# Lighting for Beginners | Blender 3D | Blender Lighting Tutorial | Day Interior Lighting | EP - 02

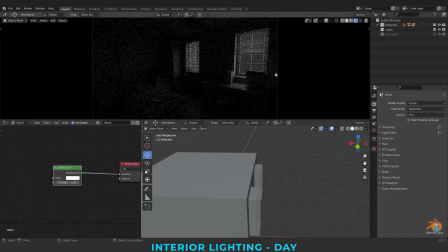I'm using this background light for the fill light. But I'll also be placing lights to create more fill.
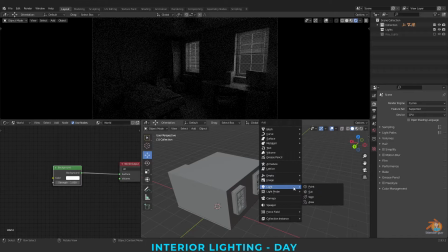Now I'm creating one another area light. Going to light, area light.
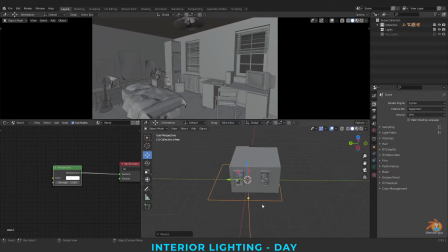As I told in my previous tutorial, the scale of the area light is directly proportional to the sharpness of the shadow. So light is coming from this window and it will be hitting this wall. So I'll be placing this light on this wall to create that bounce.
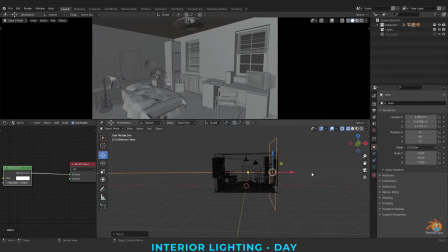Arranging this light based upon the surface rotation again. I'm disconnecting the background light.
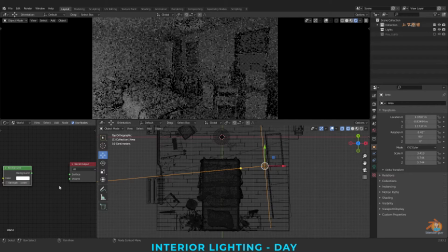To disconnect this, I'm just control right click on this. The intensity looks very much. It is looking like I have placed a light here. So whenever you place a fill light or a bounce light, it should be very minimal.
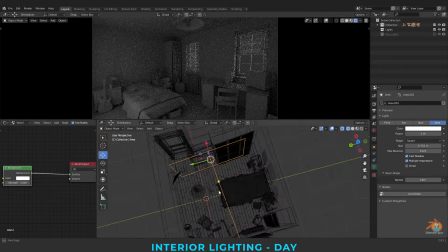Now I'm connecting this background to surface. Same thing, I'm duplicating this light again,
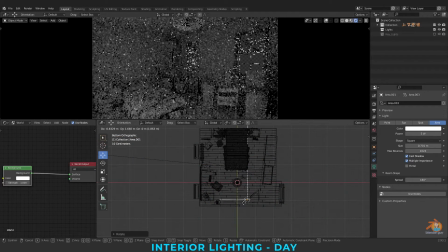placing it on the other wall as well.
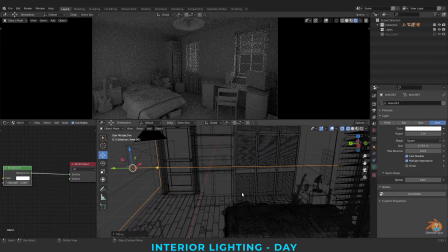Decreasing the intensity also for this light. Let's render this and see how the fill is working.
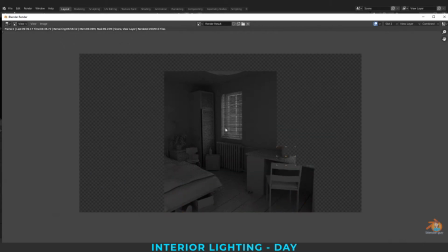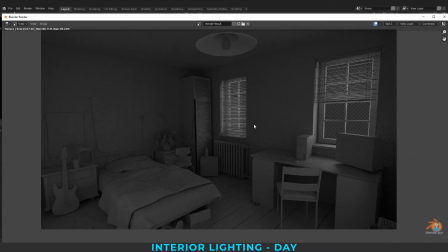So this is the render with the only light. Slot 1 is our key light. Slot 2 is a fill here. Now I want to create the differentiate by giving colors.
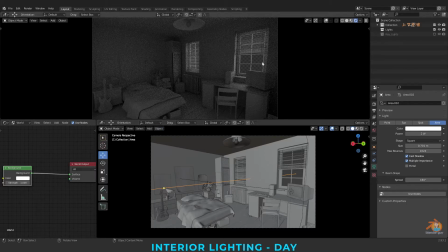Since the model is plain Lambert, if I give the sun color and bounce color, we'll have some differentiation.
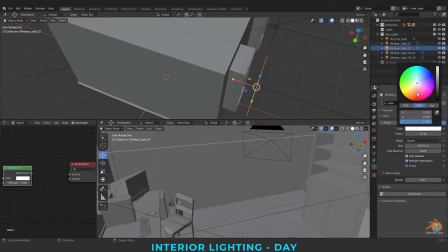For that, I'm selecting the lights. I'm going to give a sun color.
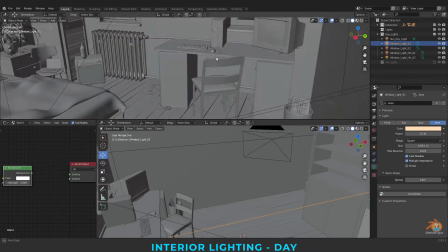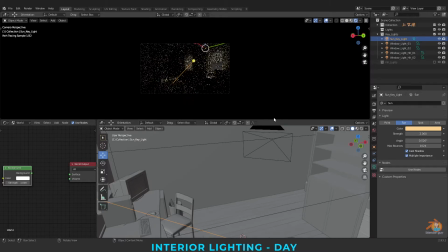So let me switch off these. Connecting the background. I want this as sky color.
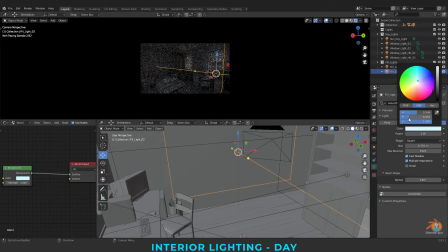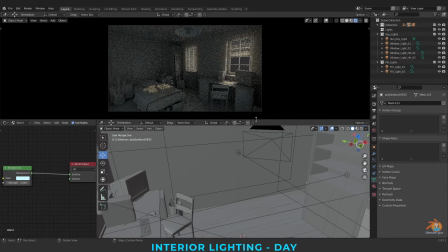So this is the basic interior lighting.
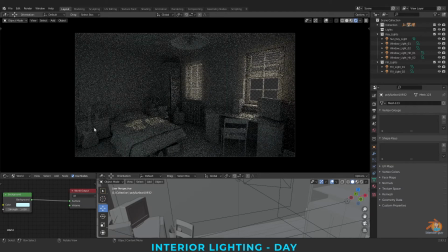Since this is a Lambert, adding material, you might feel some areas dark or they are not properly lit. Based upon that, you can place light from the floor or else a light from the top. But this is the fundamental thing.
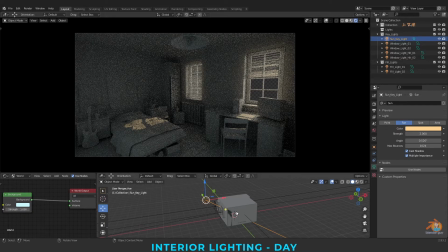So sunlight, based upon the sunlight position and source of this window, we have placed area lights here, and also we have duplicated placed here so that it will create a good feel of light coming from this side.
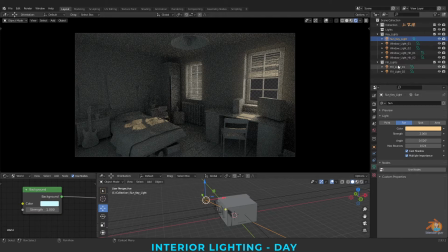And we have created a fill light with a background color and also two lights. These are the fill lights along with this background. So this is the basics of interior lighting, morning lighting scenario.
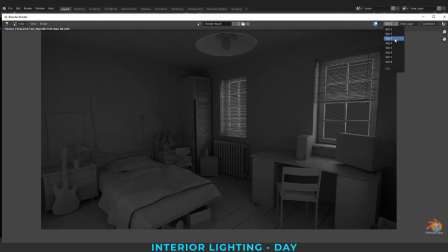I'll render a frame now. Going to the slot 3. I'm pressing F12 to render these.
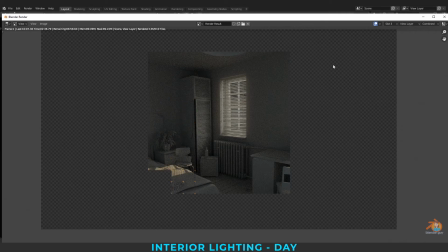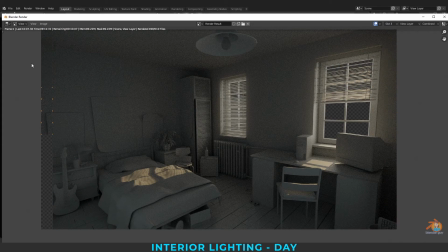So this is the final render.
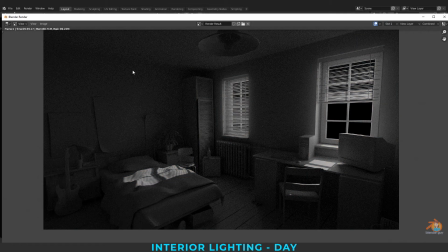The slot 1, this is only about key light.
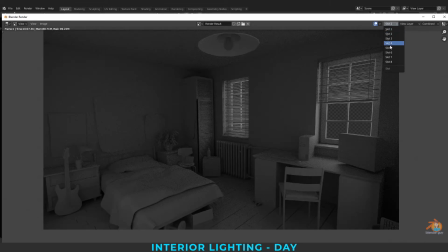This is the fill, and I've changed the color of sun and the fill lights.